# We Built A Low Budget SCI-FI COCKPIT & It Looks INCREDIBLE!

I don't even know where this came from. I just found it up on the balcony. And now we're taking it all the way back. Can anybody tell me what this is? This is a reel-to-reel film editing machine.
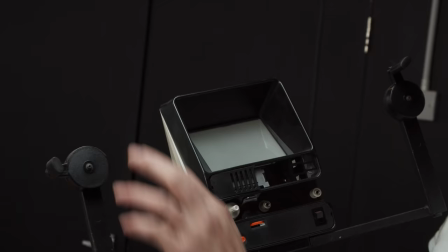8:32 This is the Resolve of the 1970s. So this would actually feed your film right through there. Essentially, it's a glorified light box. It's just so gloriously old-school, I've got to get this in. There's something about these really chunky old monitors that are just very appealing, particularly in a sort of sci-fi cockpit context. So I think what I'm going to try and do is just unscrew these bad boys and find some way to mount it, because I just... come on, look at it, come on. Okay, this is kind of groovy. Like, again, something I've been holding on to for about three or four years in the studio since we had a big party here one summer. A shout out to Wiper and True, one of Bristol's finest brewers, who came and actually did the booze on the party day. And they left a couple of these bad boys behind. I mean, if that doesn't say some kind of sci-fi oxygen tank, I don't know what does. I was debating painting them. Actually, kind of dig it. Given the size of the cockpit, I'm not quite sure where they're going to go. I kind of like the idea of them actually being on the two kind of top sides. But because of the size of the space, I don't know if they're really going to fit. They might just obscure too much of the shot. So I think what I'm going to do is I'm just going to keep them available. And I might end up just putting them in like behind Pete or somewhere and just use them at points of interest. So I might actually just keep them loose just so that when we start framing up and there's like, oh no, we've run out of background, we can just pop a couple of those bad boys in to fill the frame. Always handy to have stuff like that that's not fastened down, that's big, that you can just throw into a space to fill it.
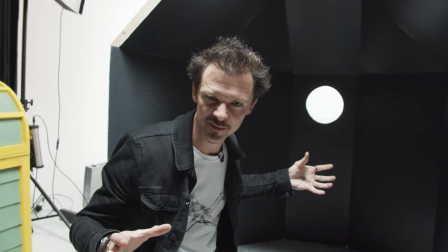10:05 Right, so kind of base layer of the cockpit is done.
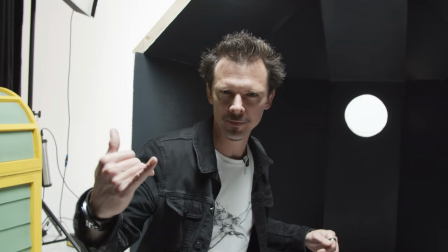10:09 What I'm going to do next, I'm going to bring the chair in, sit it in place, I'm going to line up the kind of the wide shot where we're kind of seeing everything,
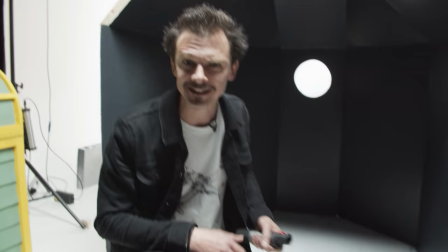10:16 and then I'm going to sit in it and then I'm just going to kind of feel my way a little bit. I've got lots of stuff that I've been collecting over the months.
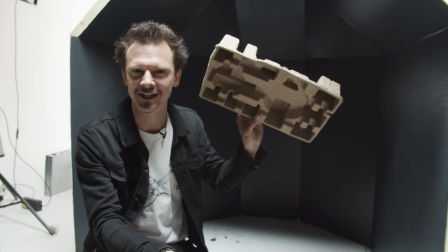10:24 I always get excited by packaging from things.
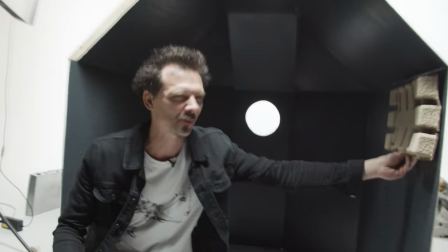10:30 They've just got really cool shapes. This is the kind of thing you can imagine being in a ship and just being bolted against the wall and you're thinking, yeah, that looks like that's a thing that would be there.
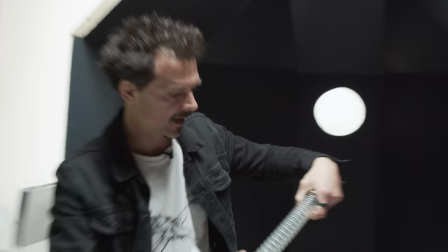10:39 I don't know what it is, but it doesn't matter. Bit of hoover.
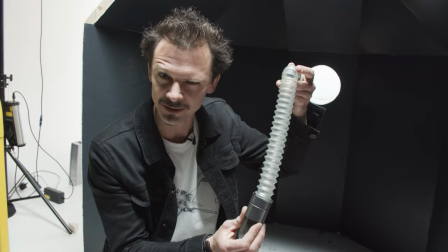10:42 This could be quite cool because it's transparent and so, or translucent, so you can actually put a light through there, which would look pretty dope.
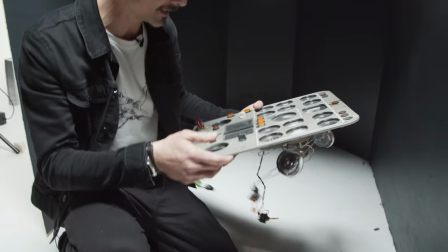10:50 Smaller bits, you know, and then of course we've got some of JP's control panel stuff.
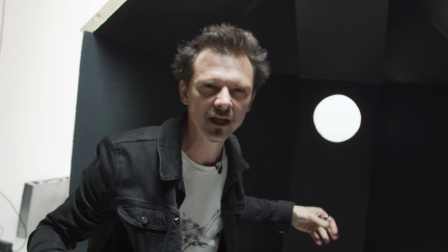10:56 I've got some other stuff I can put in there, some tubing, just throwing stuff at it.
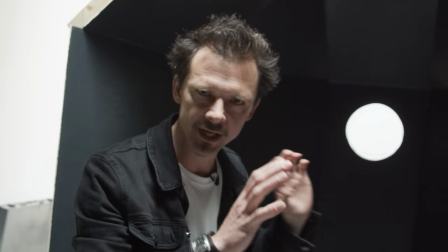11:01 But I'm not going to attach anything yet. I'm going to put it in, see what works, probably just tack it in place.
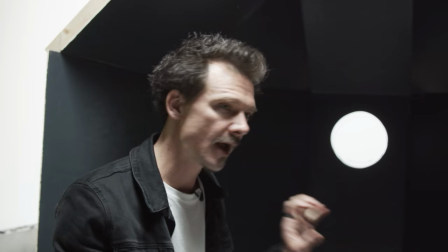11:07 Then I can pull it all out, paint it outside, and then bring it in.
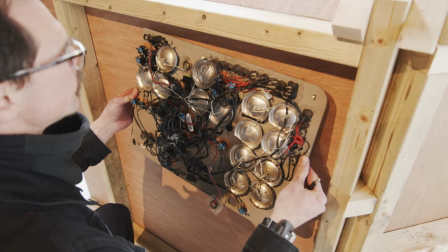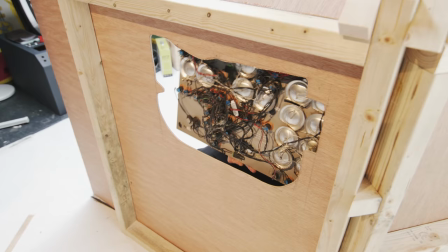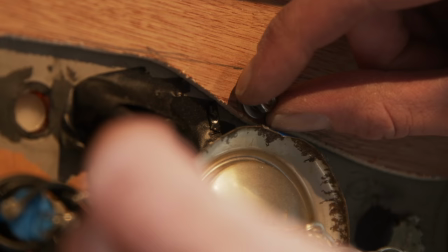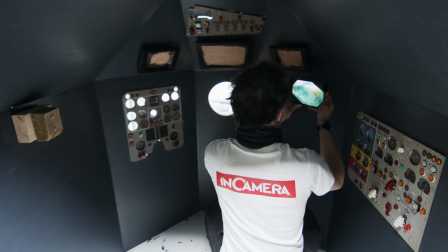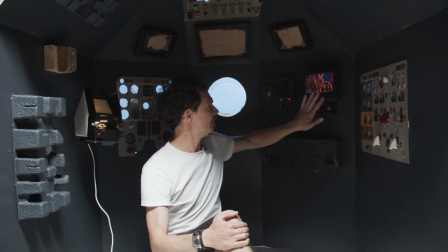11:57 Okay, so monitors are up. I've got our old school monitor here. I might put a bit of green gel over that or something just to make it a bit more interesting.
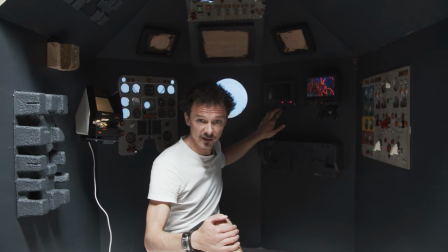12:05 I've got a field monitor mounted on the bracket that came with it.
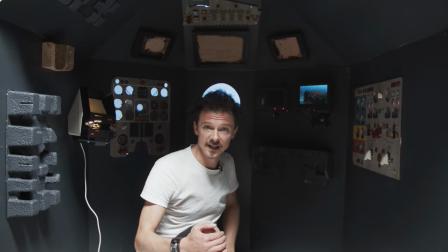12:08 I've got this guy here, which I've just used a little hot shoe ball head mount because it's a quarter inch screw
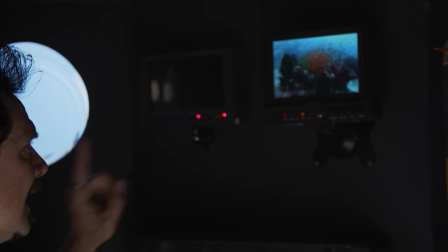12:15 underneath as a monitor would be as you'd expect i have tried to run a signal through it and as it turns out it doesn't work well it's got a couple of lights
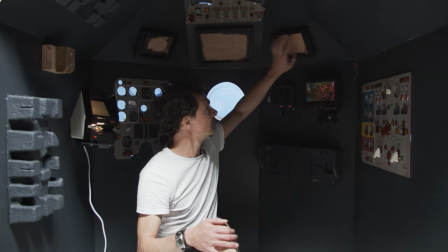12:22 on it that'll do we'll go with that got a nice serene bit of a bit of oceanic interest going on on that one there those
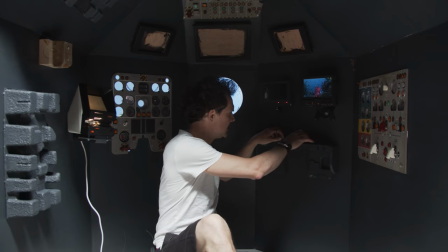12:30 are in obviously these are ready for ipads i've got our little kind of desk here there's going to be a wireless keyboard it's going to go on there
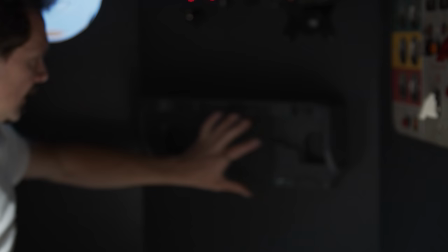12:37 this whole like crazy brutalist This mounting bracket here is actually a piece of polystyrene packaging.
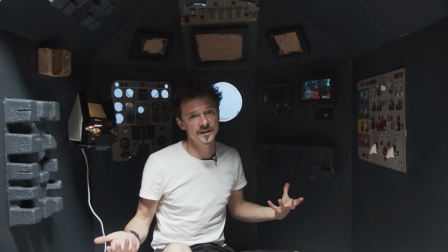12:45 The space is relatively filled, there's nothing much below this point but that's because Pete is going to sit here and we wouldn't see any of it anyway and I'm not going to start adding loads of stuff that we're not going to see.
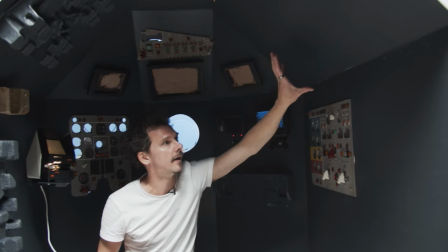12:54 So the last bit of coverage really is just this top part here.
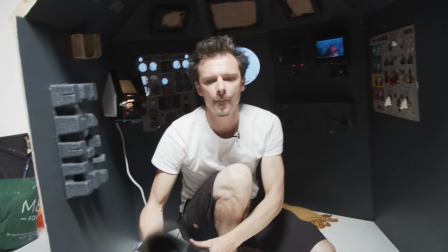12:58 What I've done is I've painted a couple of,
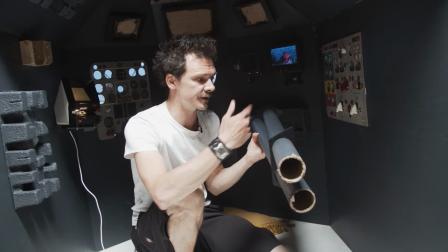13:03 these are actually cardboard colorama tubes that you get rolls of paper on.
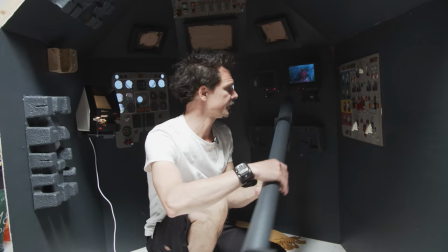13:09 So I've painted those grey and then what I've done is I've made a couple of brackets.
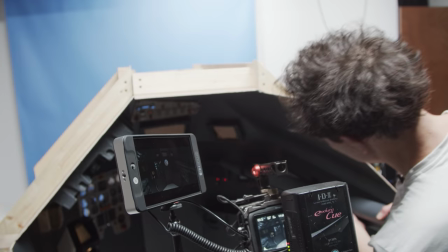13:14 I could have just stuck them onto the wall but I kind of thought well when you've got serious piping going on you've usually got
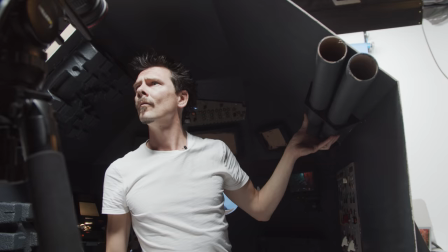13:21 a bracket for it and that's literally just a piece of ply that I have cut a couple of holes out around there as you can see and then just
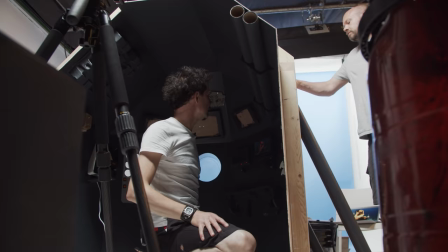13:27 painted it black and then that will go up there like that. So we've got some interesting pipe work going on.
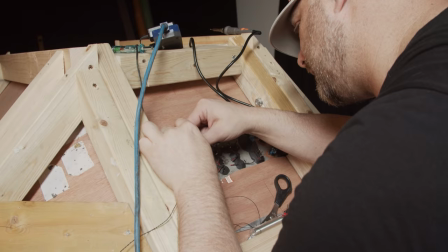13:34 Now all that's left is to get these old panels wired. They've been in a box in JP's lock-up for some time and by his own admission he left them in that box in a bit of a mess.
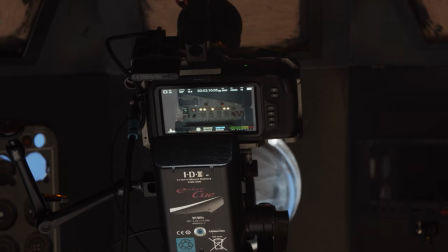13:43 So I removed all the old solder and glue so he could rewire everything. Thanks Japes.
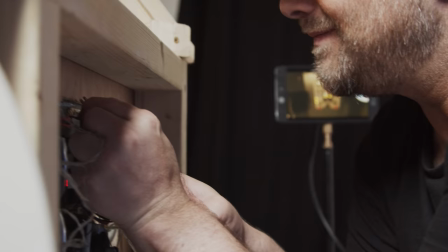13:47 I set up a camera on the inside of the cockpit with a feed to the exterior where he was working so he could see when the connection was good.
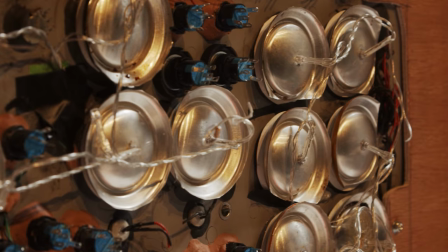13:54 All the dials inside are in fact paper prints of dials, backed by the tops of soda cans, with an LED in each of them to light them up.
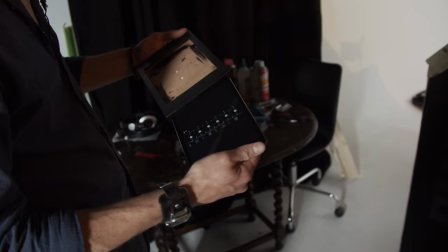14:03 Genius. Once all the panels are wired, we're ready to shoot. The tablets go into their sleeves.
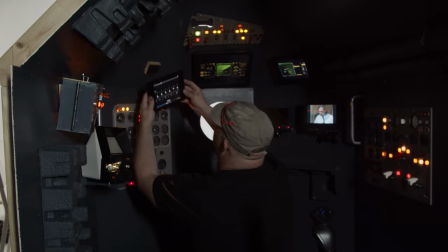14:08 I actually ended up screwing the mounting blocks into the walls and attaching the sleeves with Velcro.
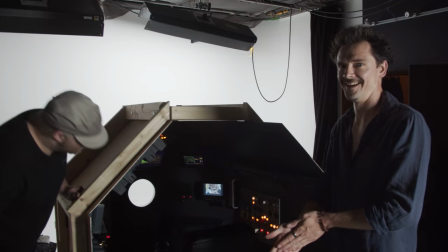14:13 This way they're more easily removable. Oh, I am struggling to contain my excitement because today is... It's cockpit shoot day!
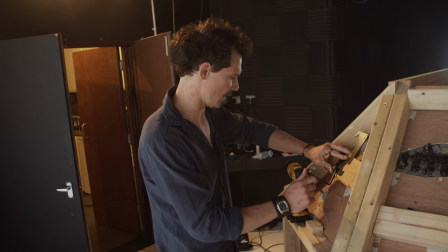14:25 I just love all of the attachments and useful things that you get with these dado sets.
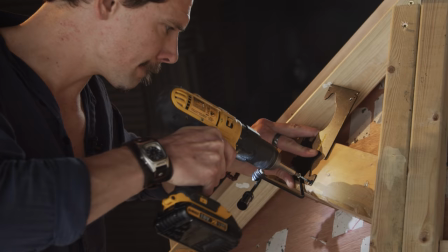14:31 looking to mount our headlights for the sub so that we're going to fill the room with smoke and
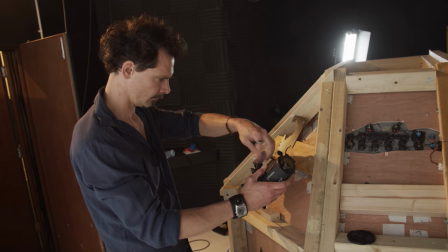14:36 have a couple of headlights going on to light up the smokiness for that same kind of dry for wet effect.
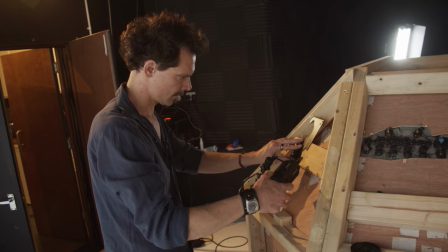14:42 So I'm using these brackets that you actually get as part of the dado set to mount them.
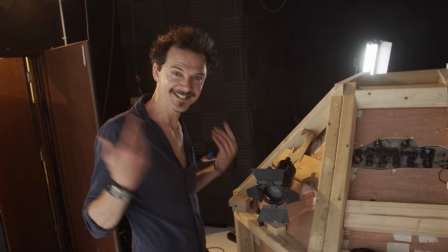14:47 What's nice is of course is our dados are dimmable so we can really just make sure they're just right.
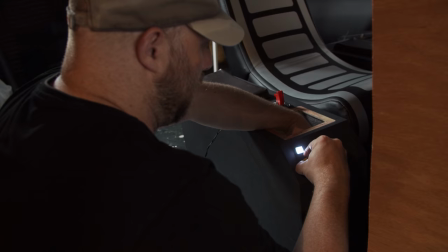14:52 Sublight! So much work has led us here.
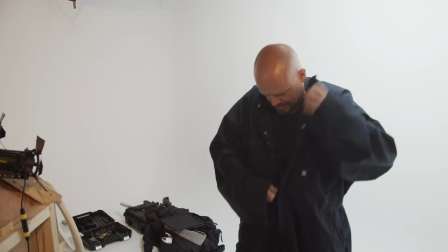14:58 I can't quite get over the fact that we're actually about to film the bloody thing.
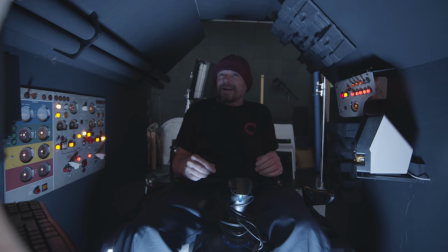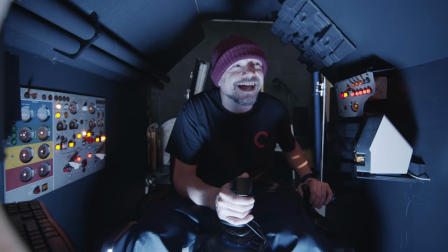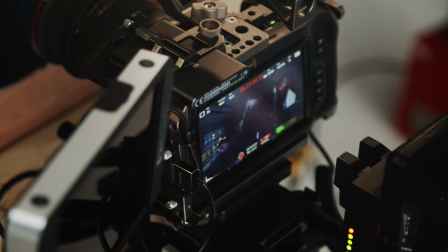15:16 Feel free to twizzle some knobs, flick a few switches, who knows what they'll do. Oh yeah! Hey humans, forgive the interruption, I'm just here to remind you to like this video if you're enjoying it, to comment on it, that always helps, and share this video with your friends and enemies if you like.
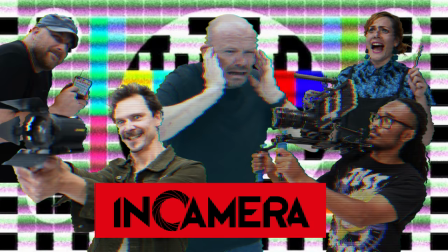15:41 We just want to get the word out there. Ta-ta.
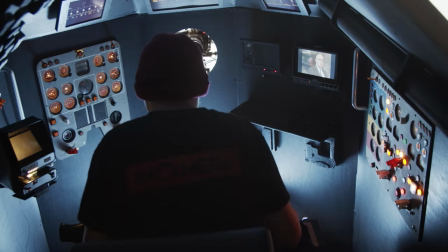15:45 I rig a daylight LED panel with a blue gel and heavy diffusion on the floor at the front of the sub to light the space and provide a bit of a backlight on Pete.
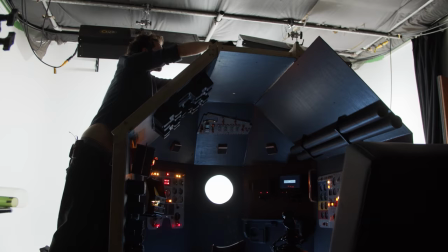15:54 Then we rig a small LED top light with plus green gel to complement our blue.
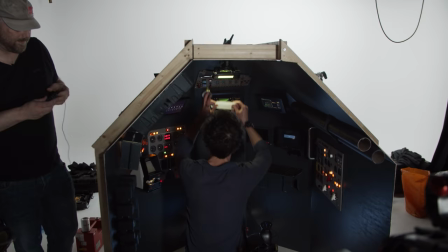15:58 This was intended as a practical work light, although we won't see it in shot, but it does look kind of cool.
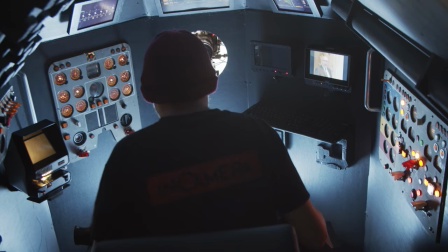16:03 We couldn't resist putting a certain TV favourite of ours on one of the monitors for the opening shot.
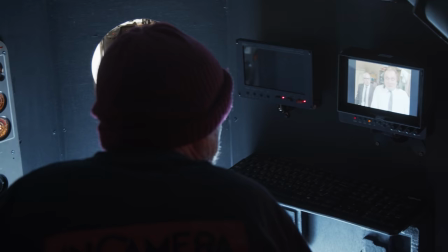16:08 Just a little something there for those that notice. We're pretty much ready.